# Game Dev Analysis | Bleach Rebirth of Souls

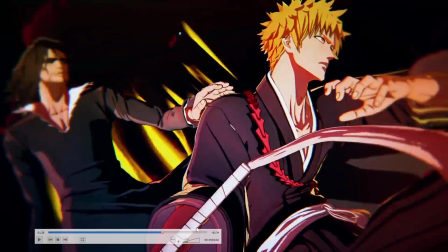721s
And then you have this huge open, okay, you have this open
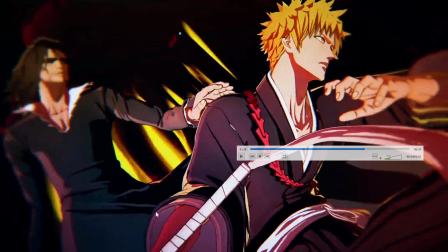732s
cavernous maw here on his sleeve, and it's awkward because what's keeping his sleeve open and round like that? You have this harsh bend. If the clothes were physics animated, then that would drape
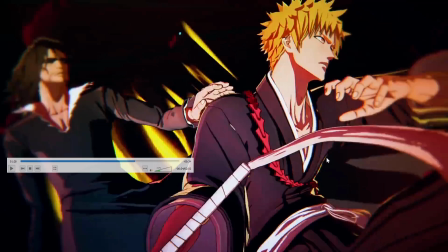746s
evenly and naturally on his arm, and if it was fully physics animated, the clothes would they would compress naturally and they would bend outward, and his body wouldn't look like it's at this harsh angle, and we wouldn't have this harsh angle here.
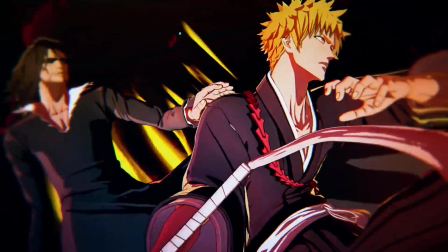763s
And implementing that is not even difficult. For example, like if you're using Unity, you can go and onto the Unity Asset Store and you can purchase a solution for clothing simulation.
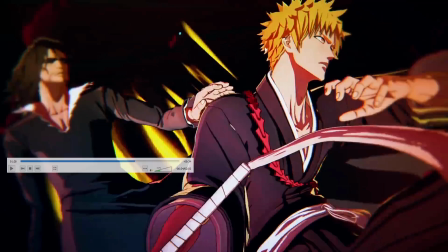775s
Unity has clothing simulation built in, but it's very slow and it's not actually worth using. It's kind of there as like it's like a spit in the face.
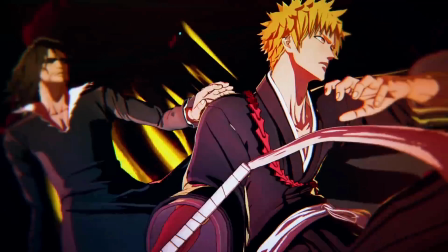784s
Like Unity built-in solutions are often just unusable because they're so slow and glitchy. But you can go onto the Unity Asset Store and replace Unity's built-in solution for clothing simulation for something
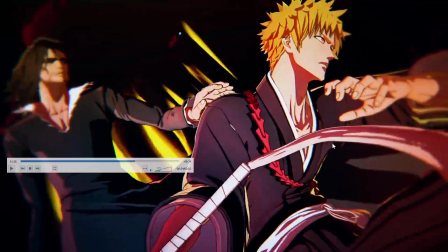797s
that is very performant and does not take a lot of time to implement once you learn how to use it. And it's a bit of a shame that we're seeing that the clothes are not fully physics animated here, because it could be looking so much better.
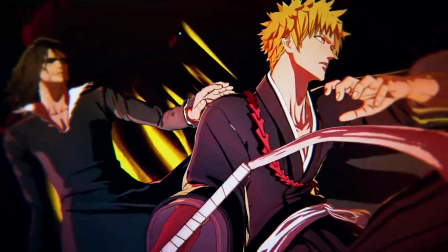810s
And again, it is a common solution. It is used in many video games. This is a situation where the game would very much benefit from having full physics simulations on the clothes.
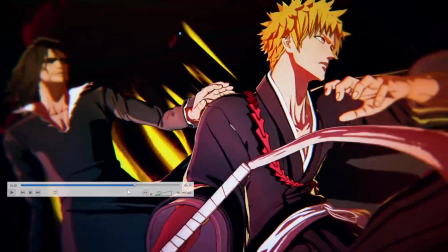824s
So I've sort of harped on that a little bit, but it's a big deal in this situation because of the characters' clothes,
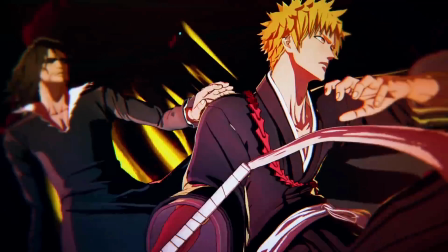830s
because of the Shuhakusho, because of Tite Kubo's designs have such free-flowing, expressive designs on the characters.
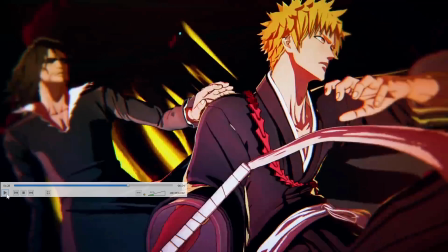836s
This is a situation where the game should be using full physics animation or full physics simulation for that.
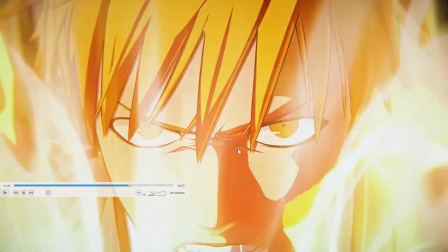844s
I really like this. Just impresses me to no end. The attention to detail with the lines on the eyes, especially down here along the nose. It's very true to Tite Kubo's art. To me, it tells me that the people that are working on this game, the developers, really like Bleach.
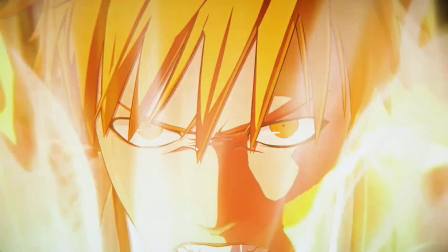862s
They do actually care about Bleach. They are likely fans of Bleach like I am. So the attention to detail here to make it look like Tite Kubo's art, to make it look like the anime, it's very small details like this. As gamers, we're not going to notice those things. We don't pick it out and go, oh, that looks great.
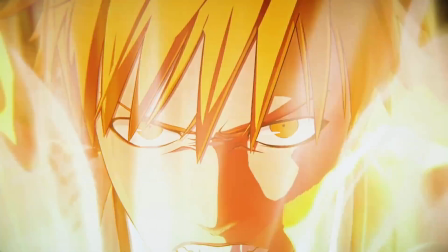877s
But it's all of these small elements coming together that build the final product and that build the end experience.
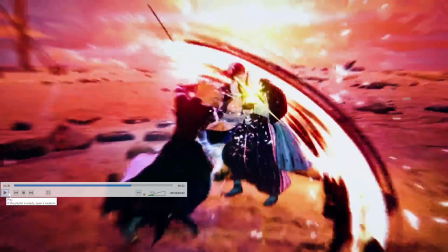883s
And I'm just so impressed. So I probably should stop harping on about that. I'm probably spending a bit too much time on that.
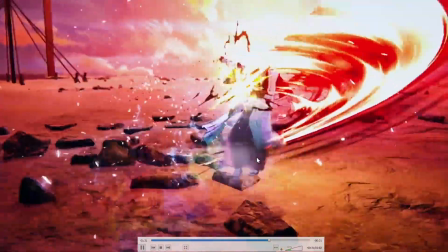890s
And from the gameplay here, we can see it is an arena fighter.
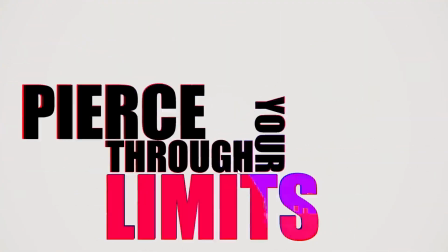894s
That's really the first shot we get of what the game's going to be, and it looks like every other anime arena fighter.
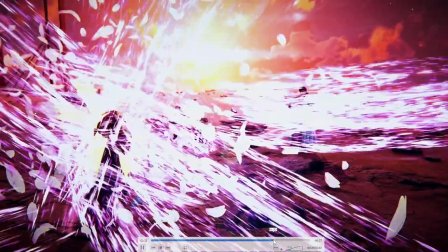901s
It doesn't seem unique, which is a little disappointing to me.
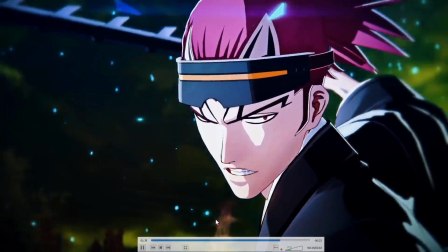908s
I was kind of hoping it would be something like an adventure game or an RPG. An adventure RPG. We have so many arena fighters that I don't really have fun playing them.
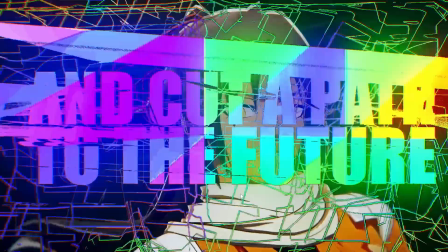918s
That's just my personal thing. But I'm sure the game is going to be great.
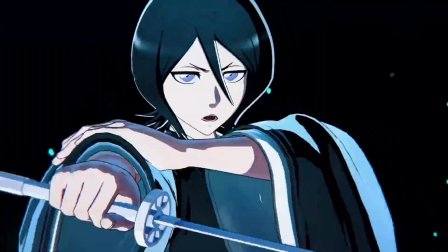921s
You know, I'm not saying it's going to be a bad game. I'm just saying that I don't find arena fighters that fun past the first 10 to 15 minutes.
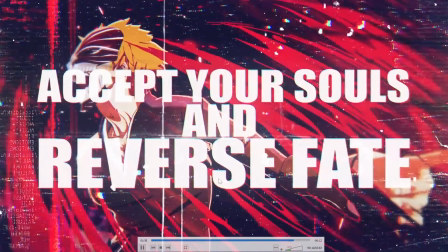929s
But that being said, Bleach is all about spectacle. And this looks fantastic.
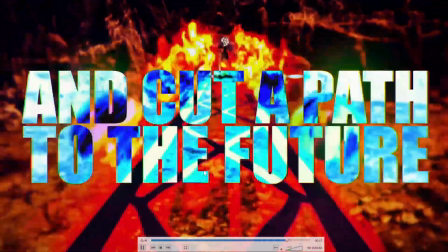933s
And seeing Bleach characters do stuff, I think it's going to be great.
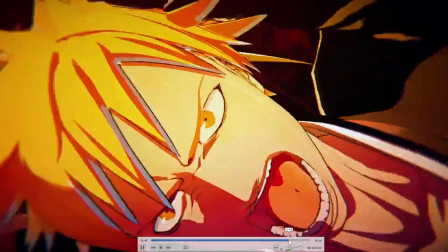937s
I think it's going to be fantastic, especially with the fluid, expressive animations on the characters like that.
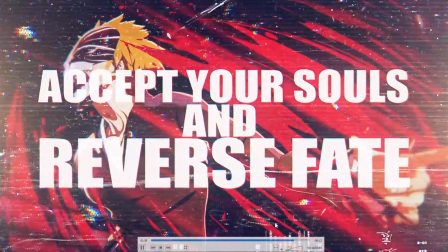943s
Very well done. I pointed out something here on 131, is that I noticed here,
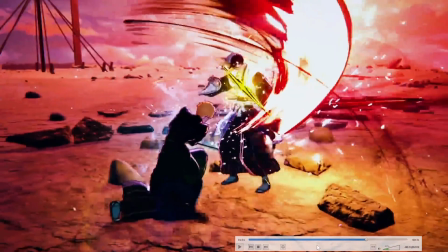952s
is that the characters' slashes emit light. You can see that because the shadows on the ground sort of fade in and out.
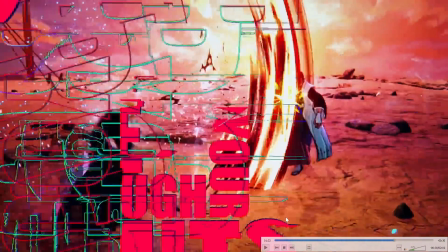959s
So the slashes emit light, which is very cool. I like that, but in this situation, it's being overused.